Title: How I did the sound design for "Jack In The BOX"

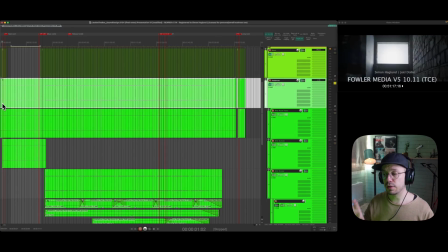So the final piece of this puzzle is to take a look at the ambiences, and I thought that we just listen to just the ambiences like 40 seconds or so, and then I pause, and then I just discuss a little bit about the thought process of it and what I did there. So just ambiences from the beginning.
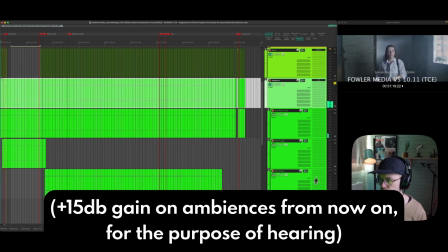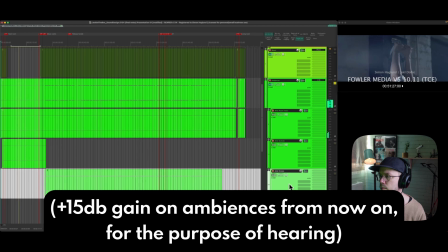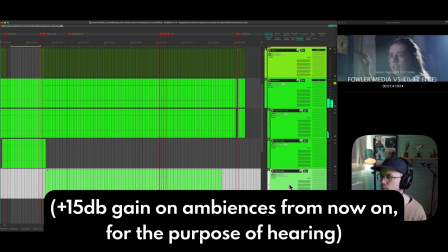Something like that.
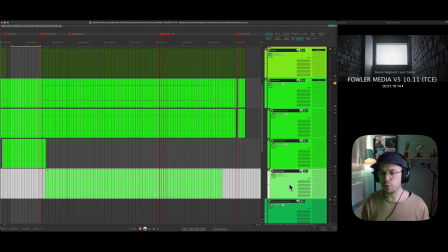So the idea here is to both make it feel natural that we're moving from different environments.
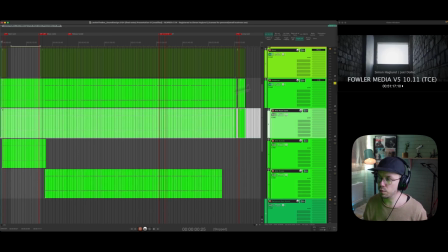When we're moving from the corridor right here in the beginning, that like a smaller room tone, and we're moving into this bigger room over here when we get out in the barn, and we have those over here.
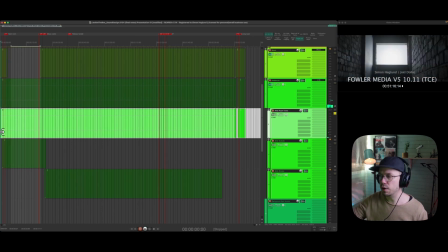We hear a little bit more wind over here, a little bit, just a different kind of ambience.
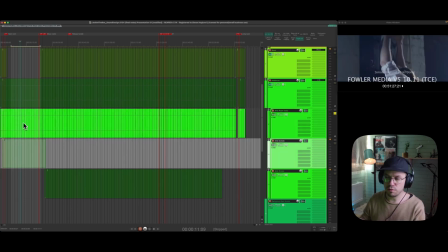Just to start, so that is very much what kind of room are we in. But then I start to think of what kind of environment is it more, what's outside of this barn, what happens around us. And since we're in a barn, there might be other animals there, so why not have some bird calls and stuff? So I added those in.
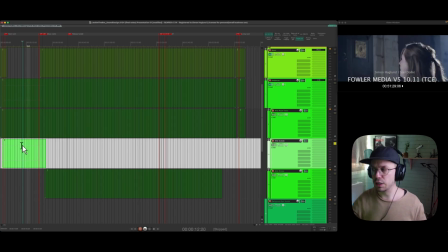And that is just to paint a little bit more of the picture of the environment that we're in, add a little bit more life to it. But it also brings that contrast, because we have her struggling a lot from the upcoming threat from Jack,
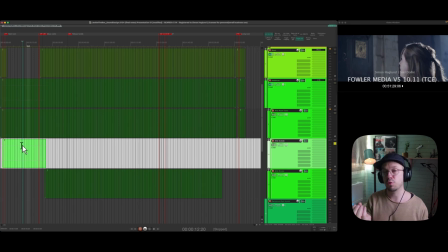but we also have these like really playful birds, and it creates that contrast. But then when she sees that he's coming and he gets closer and closer,
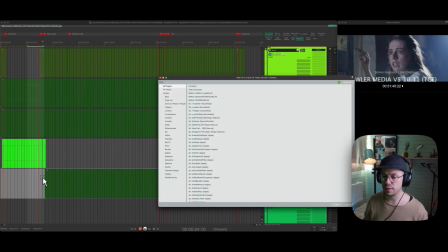I just fade out the birds and add in this very ominous designed drone instead.
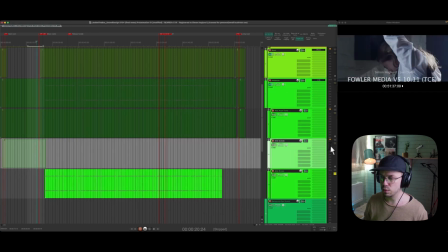So you can have a listen to those.
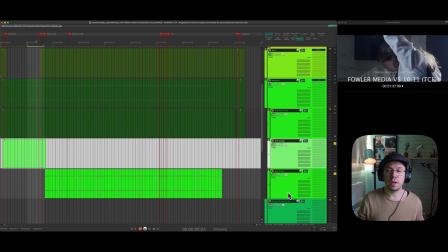And my idea here is that Jack basically like drains the life out of the space that he's in. When he like is there, the birds don't call anymore. He's just pure evil.
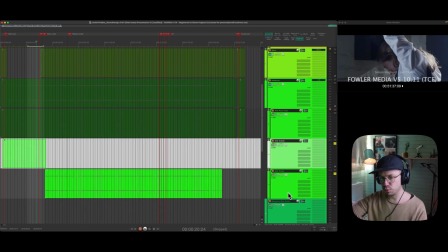So he drains the place out of all life, and just remove that and add in this very designed drone instead.
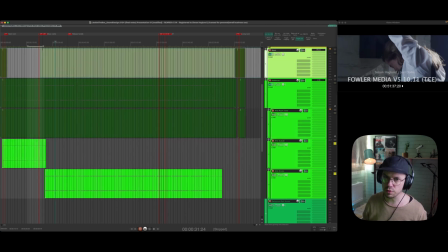But we still have the room tone. And then we also get help from the music here when he arrives.
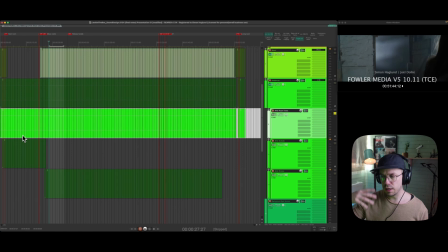Christoph builds up the tension with that. But it's a really interesting and fun way to work with ambience, to think of it in these layers. So you have the layer of what kind of room are we in, what does that sound like, and then where is that room placed, what happens around that.
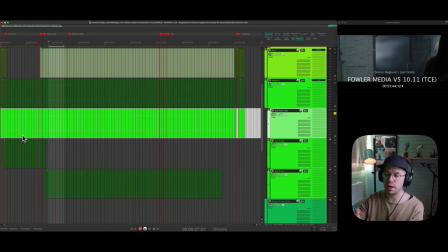Are we in a city, so we have like police sirens, or do we have church bells, or do we have like restaurant calls, or what do we have outside of that room? And then we have like all the background sounds in that room.
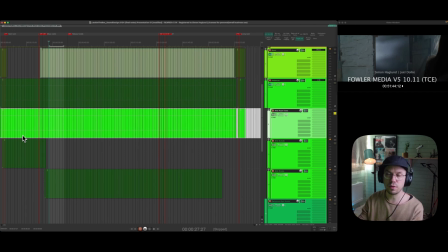That could be ticking clocks, that could be other stuff that sounds there, air conditioning and stuff like that. And on top of that, we can play around with the emotion of the scene and just add in these small like tension drones and just change the quality of the emotion that we feel when we look at it.
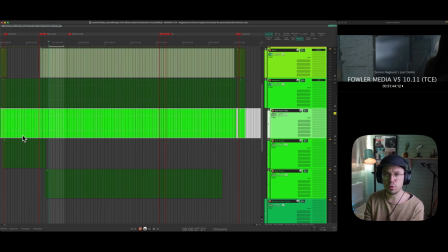And as an audience, it's really hard to pinpoint what happened there, because it still feels natural. We just change the way they perceive the place and the emotional feeling of the place, basically. Another thing that's really hard to pinpoint is magic sound effects, so watch this next.